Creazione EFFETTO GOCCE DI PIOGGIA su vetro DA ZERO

Bentornati sul canale ufficiale Langa Studios. Come sempre io sono Andrea e oggi ho un avvertimento per voi. Preparate i vostri ombrelli perché tra poco pioverà digitalmente. Adesso vi spiego. Il nostro reparto video spesso si imbatte in immagini a cui bisogna dare un senso e magari vi capita di avere delle clip che per voi magari non significano molto, ma che utilizzate nel contesto giusto possono darci ottimi risultati. Per esempio, prendiamo questo caso: durante una giornata di test all'aperto i nostri videomaker hanno realizzato questa ripresa con il drone,
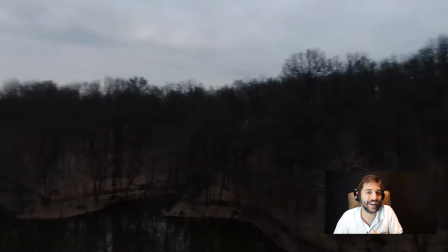[0:33]
ma ovviamente la luce non era il massimo per fare una panoramica.
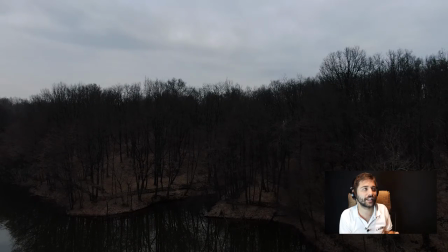[0:38]
L'abbiamo messa un po' accantonata, diciamo, pensando magari in futuro potrà tornarci utile, e infatti è successo. Per un progetto dovevamo realizzare un'introduzione in cui serviva mostrare una giornata piovosa,
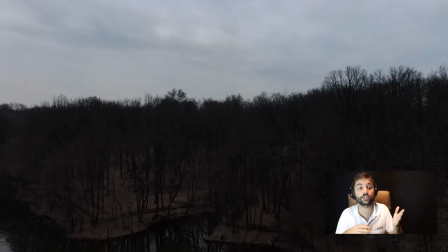[0:51]
ed ecco che una ripresa che molti avrebbero scartato si rivela utilissima per concludere un lavoro.
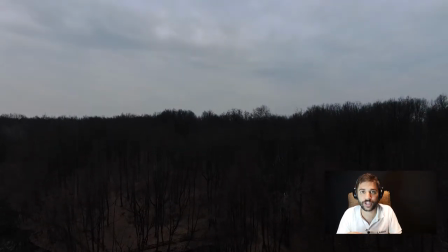[0:56]
Certo, manca la pioggia, ma siamo qui per questo.
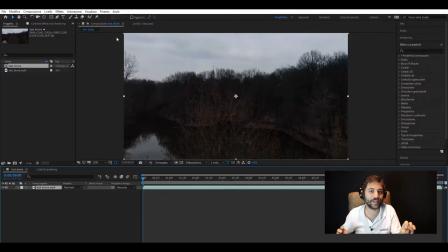[0:59]
I programmi per effetti visivi offrono una miriade di soluzioni creative e sta a noi trovare quella che più si confà alle nostre esigenze.
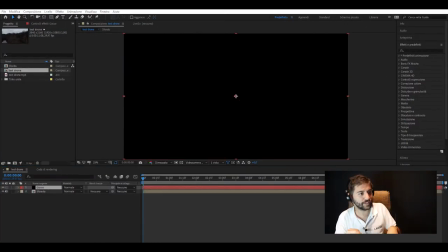[1:08]
Per esempio, qui dobbiamo far piovere.
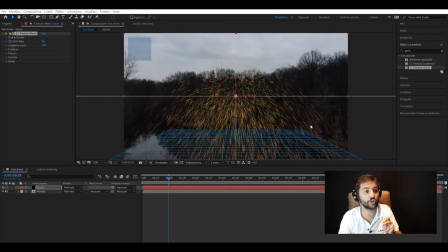[1:10]
Partiamo inserendo un effetto particellare e lo trasformiamo in qualcosa che assomigli un po' a dei fiocchi di neve.
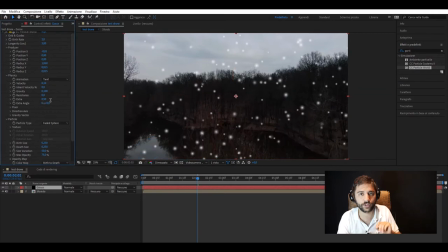[1:17]
Poi regoliamo la forma in modo che non sembrino, insomma, tutti uguali. Direte: sembra tutto meno che pioggia. E avete ragione, ma state calmi che ci arriviamo. Adesso, la pioggia che cade su un vetro ha soprattutto le gocce che colano all'ingiù,
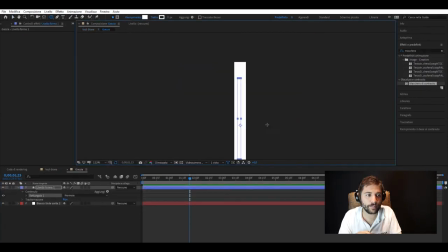[1:33]
e anche queste le faremo da zero. Le disegniamo in maniera molto grossolana, con un lungo rettangolo e un ovale al fondo.
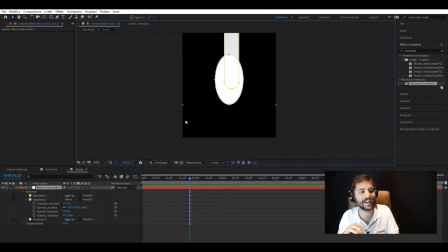[1:41]
Poi sfumiamo un po' la cima e mettiamo il movimento.
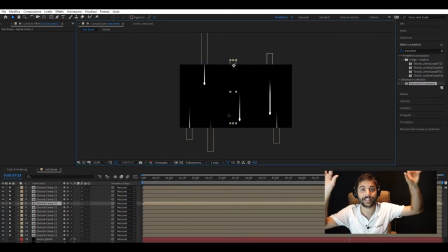[1:46]
E ora andate e moltiplicatevi. Oh, ok, sono veramente tante.
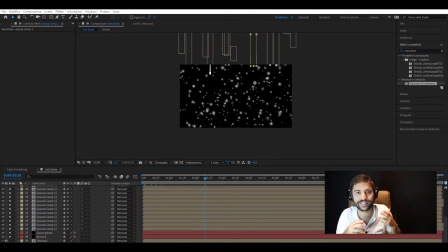[1:50]
Va bene, sembra veramente la cosa più lontana dalla pioggia, me ne rendo conto, ma fidatevi di me. Ora, le gocce per natura non hanno questo movimento così dritto, ma zigzagano un po', quindi utilizziamo l'effetto spostamento turbolenza per dargli quel movimento un po' ondulato che fa l'acqua su un vetro.
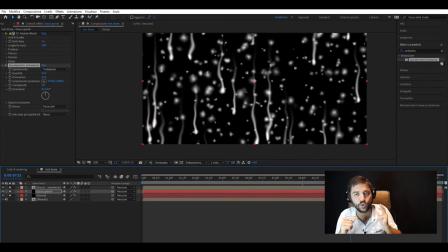[2:10]
Adesso vedete che è il momento di trasformare questo proprio in gocce di pioggia.
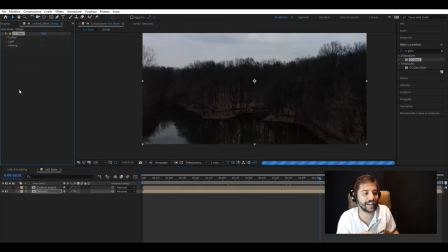[2:17]
Attiviamo l'effetto vetro sulla nostra inquadratura in modo che le forme che abbiamo creato sembrino in rilievo, vedete? Adesso, giocando un po' con i settaggi, sembra già un po' più dell'acqua.
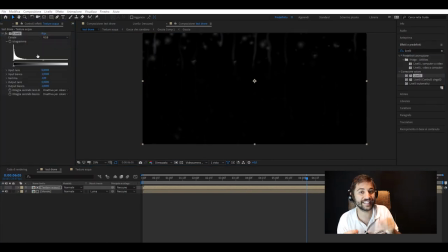[2:27]
Adesso invertiamo l'effetto e andiamo ad aggiustare la densità di queste gocce primordiali, diciamo.
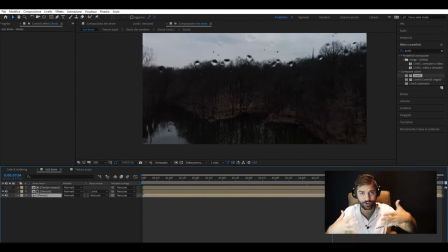[2:34]
Vogliamo anche far vedere di più che sta piovendo, quindi vogliamo sfocare anche la nostra inquadratura in modo che le gocce rimangano in primo piano. Quindi andiamo a fare un movimento che le farà passare da primo piano in secondo piano, in modo che vedremo prima le gocce e poi l'inquadratura, come se dalla telecamera stessimo aggiustando il fuoco in pratica. Magari ancora un'aggiustatina alle gocce, ora che le vediamo da vicino, ci sta. Usiamo le curve per modificare forma, estensione e movimenti, e poi andiamo a giocare con il raggio sfocatura per aggiustare appunto l'inquadratura.
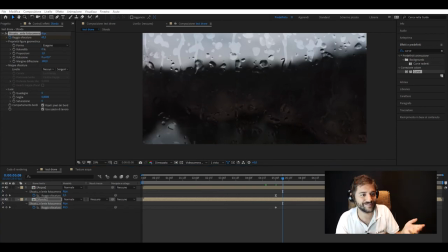[3:06]
Che cosa ci manca per concludere? Beh, ovviamente il vetro. Mettiamo l'immagine di un vetro per simulare la finestra.
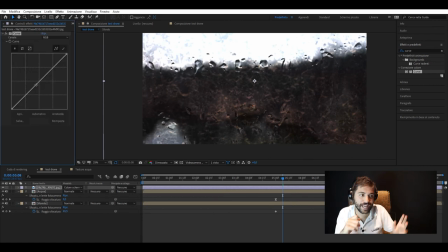[3:13]
Ok, questo è veramente sporco, scusate, non l'ho lavato. Vabbè, tocchiamo un po' le curve, lo aggiustiamo un attimo ed ecco voi il risultato finale.